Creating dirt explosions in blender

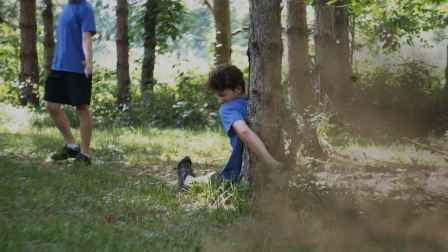(0:00)
Hello! Lately, I've been in the thick of pre-production,
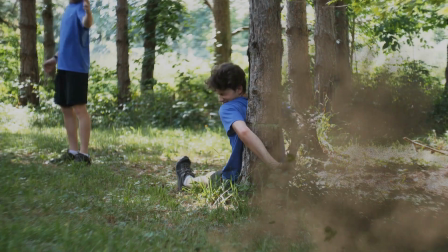(0:04)
and there's this shot that we wrote into the script where a character kind of misses another character on purpose and shoots into the ground.
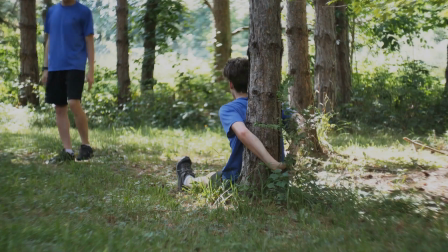(0:11)
There's this giant explosion of dirt, it's all dramatic and whatnot.
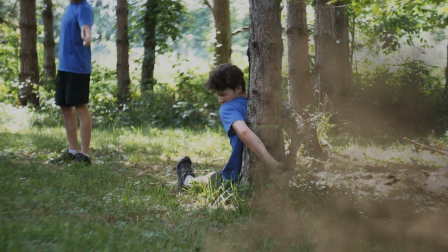(0:14)
And so this is my test shot that I'm making sure I can actually pull it off before we actually go into production. And today, I wanted to break down the scene for you and kind of show you what's going on. So this shot didn't really start on the best note.
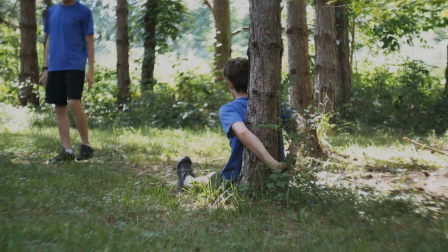(0:26)
I kind of felt like I wasn't really going to get it right.
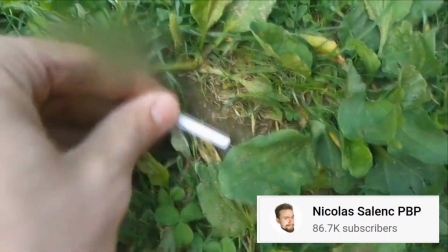(0:29)
But something that was a big inspiration was this guy who actually buried explosives under a bunch of dirt in the grass,
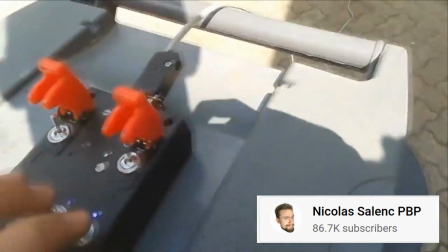(0:37)
and he posted a video of it on YouTube,
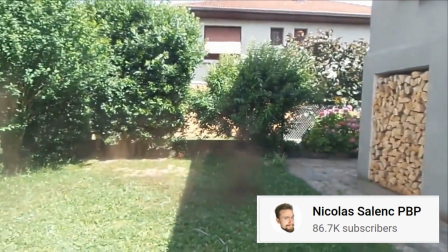(0:40)
which is really nice because I can use real things that actually happened as reference and kind of get an idea of how it
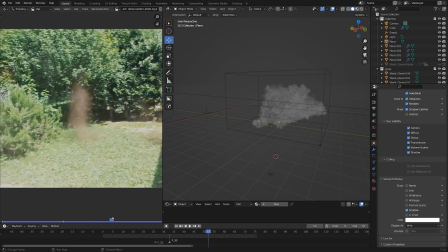(0:47)
actually looks when somebody shoots into the ground.
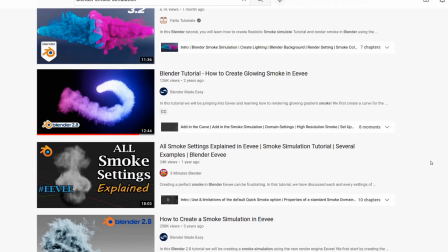(0:49)
Now, I don't really want to turn this into just another smoke simulation tutorial, but that said, I am simulating smoke.
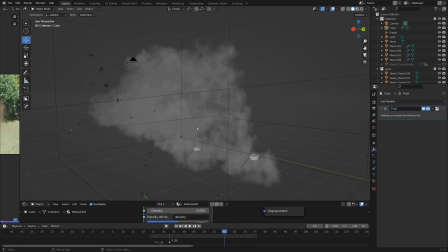(0:56)
So I'll just share the things that are unique to this particular simulation and maybe give you some pointers.
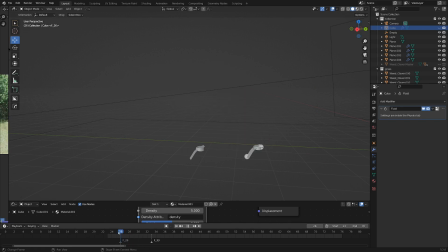(1:01)
Okay, so first of all, this is primarily a particle-driven effect. And so I've just got these two little guys on the ground where the bullets hit that just spew particles.
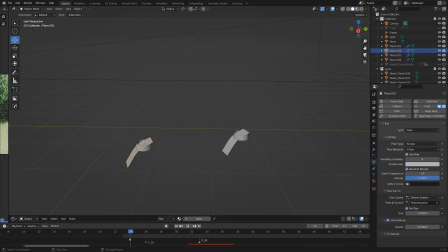(1:10)
And there are a couple of handy markers on the timeline showing me where the bullets hit the ground so that I know at what point the particle system should start. Then for the objects that emit these particles, I enabled fluid simulation. I set that to flow. I set the flow type to smoke, and then the flow behavior to inflow.
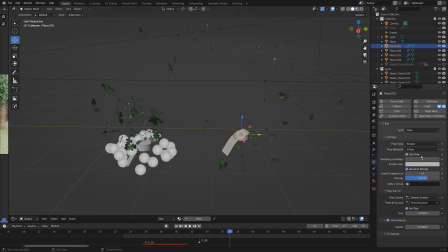(1:28)
And then under sampling substeps, I set that to 9 just because the particles are so quick. Then all the way down to flow source, I set the source type to be particle system, and then the particle system to be the particle system that I was just creating. And then another really important step is to set initial velocity.
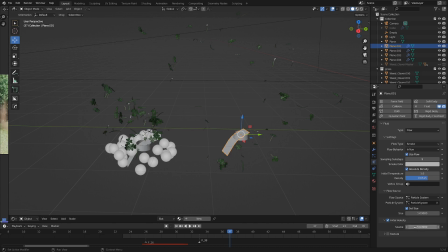(1:45)
I've set the source to be times 5 so that the smoke keeps traveling even after the particles die.
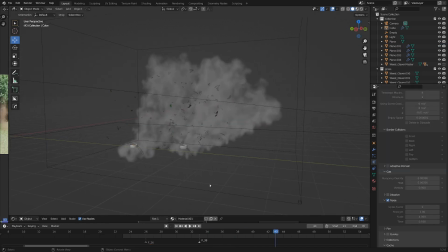(1:52)
Okay, we're almost done with the smoke simulation part of this smoke simulation tutorial. For the domain, I set that to be a domain for the fluid type. And then under settings, just made sure that was gas. And then resolution divisions, I ended up at 128.
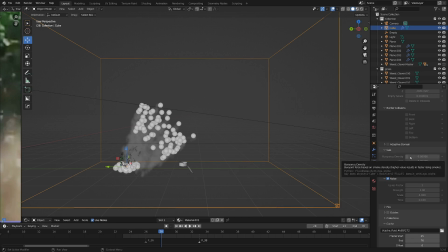(2:07)
Under gas here, I made sure to set it to -5 for buoyancy density and -5 for heat. And since it thinks it's simulating smoke, it thinks the smoke is cold, and that way it goes down. But since we're simulating little particles of dirt, this just kind of makes it look like it's getting pulled back to the ground by gravity.
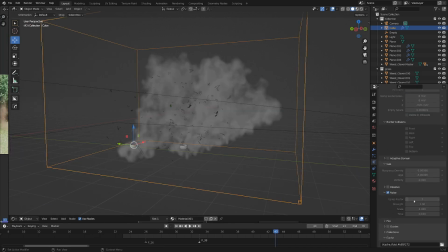(2:25)
I checked the noise checkbox and made sure the up-res factor wasn't too crazy, so I just set that to 1. And then moving down to the cache, I just set the frame start and end to be kind of appropriate to when the particles emitted,
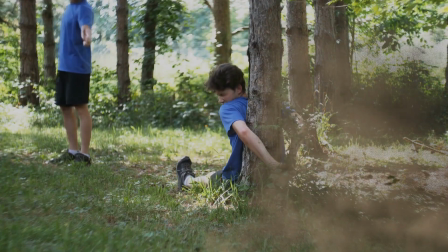(2:37)
and then set the type to all, and then baked that out. Now, for the rest of the scene, I got these little bits of grass getting kind of blown up.
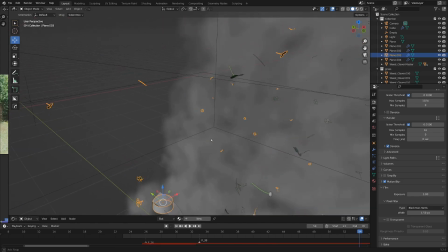(2:45)
These clover elements are from the Grass Essentials way back in the day, and they're still kicking, which I might not have added,
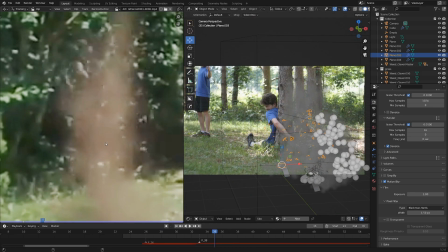(2:52)
but for the reference video that I've got here, that clearly shows grass getting very much blown out of the ground.
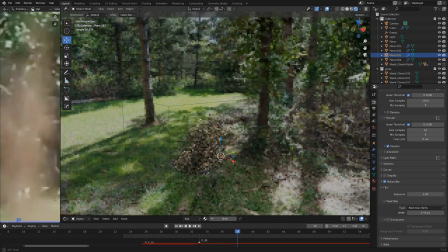(2:57)
Now, for the lighting of this scene, I have a kind of crappy photosphere.
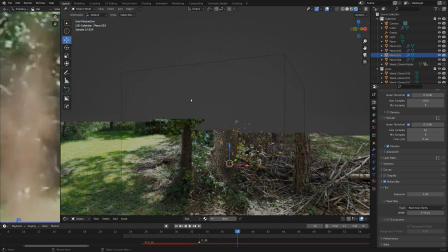(3:01)
It's not an HDRI image, so it doesn't have the advanced dynamic range of an actual one, but it gave me kind of accurate colors for the shadows.
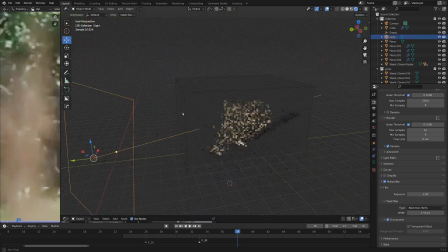(3:10)
And then for the big lighting, I've got this area light, which kind of blasts its way right through the smoke simulation. And this guy, if I move it, you can see is kind of like dappled lighting. And if we go into the light properties here, you can see I changed the beam shape spread to 1 degree.
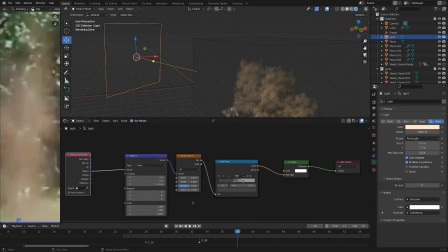(3:28)
And then I used some nodes here. You can see I've got texture coordinates feeding into a noise texture, feeding into a color ramp, feeding into the strength of the emission of the lamp.
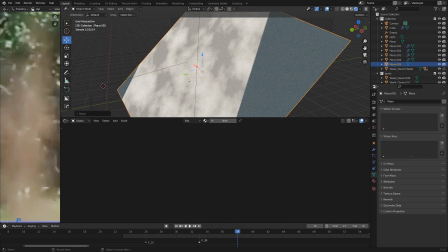(3:39)
From what I understand, yeah, the light is projecting the noise texture through the smoke,
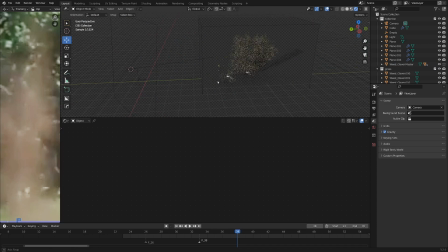(3:46)
and that is kind of giving it that nice dappled light in the forest trees looking effect.
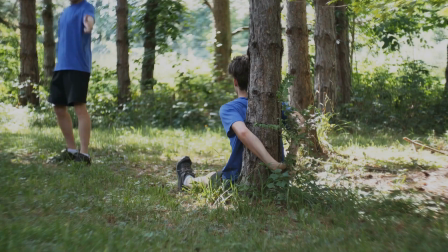(3:52)
So that's what I've been working on.